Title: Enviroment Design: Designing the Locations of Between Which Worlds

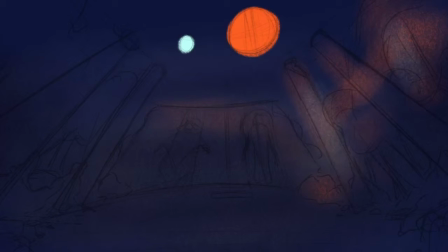5:45 With a nice sketch for each location, it was time to start working on color.
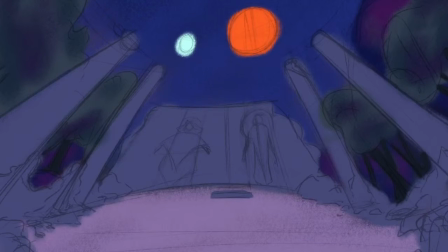5:50 I started this step by laying down a base color that I felt captured the mood and atmosphere I needed the location to convey.
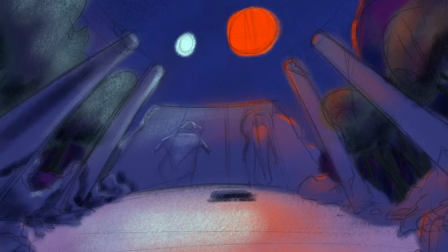5:57 Next, I worked on adding the final colors. Initially, I tried to add colors using the same strategy I used to do the study sketches.
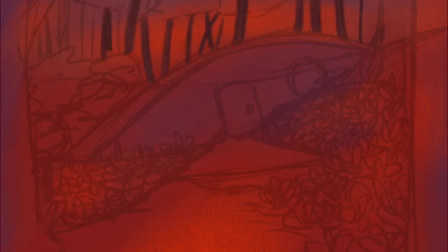6:06 Unfortunately, the result was muddy colors and values, and the images ended up difficult to read without much room to fix and adjust.
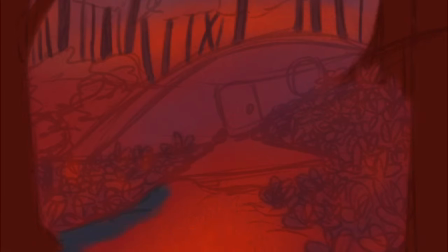6:14 In addition,
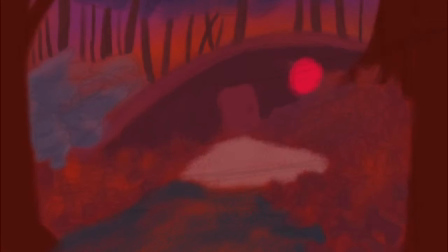6:15 I sunk a lot of hours into these drawings that I knew couldn't be maintained when I worked on the background paintings that would be in the final animations.
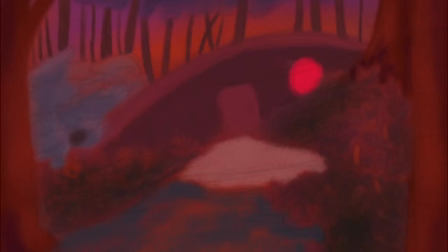6:25 So, I decided to change strategies.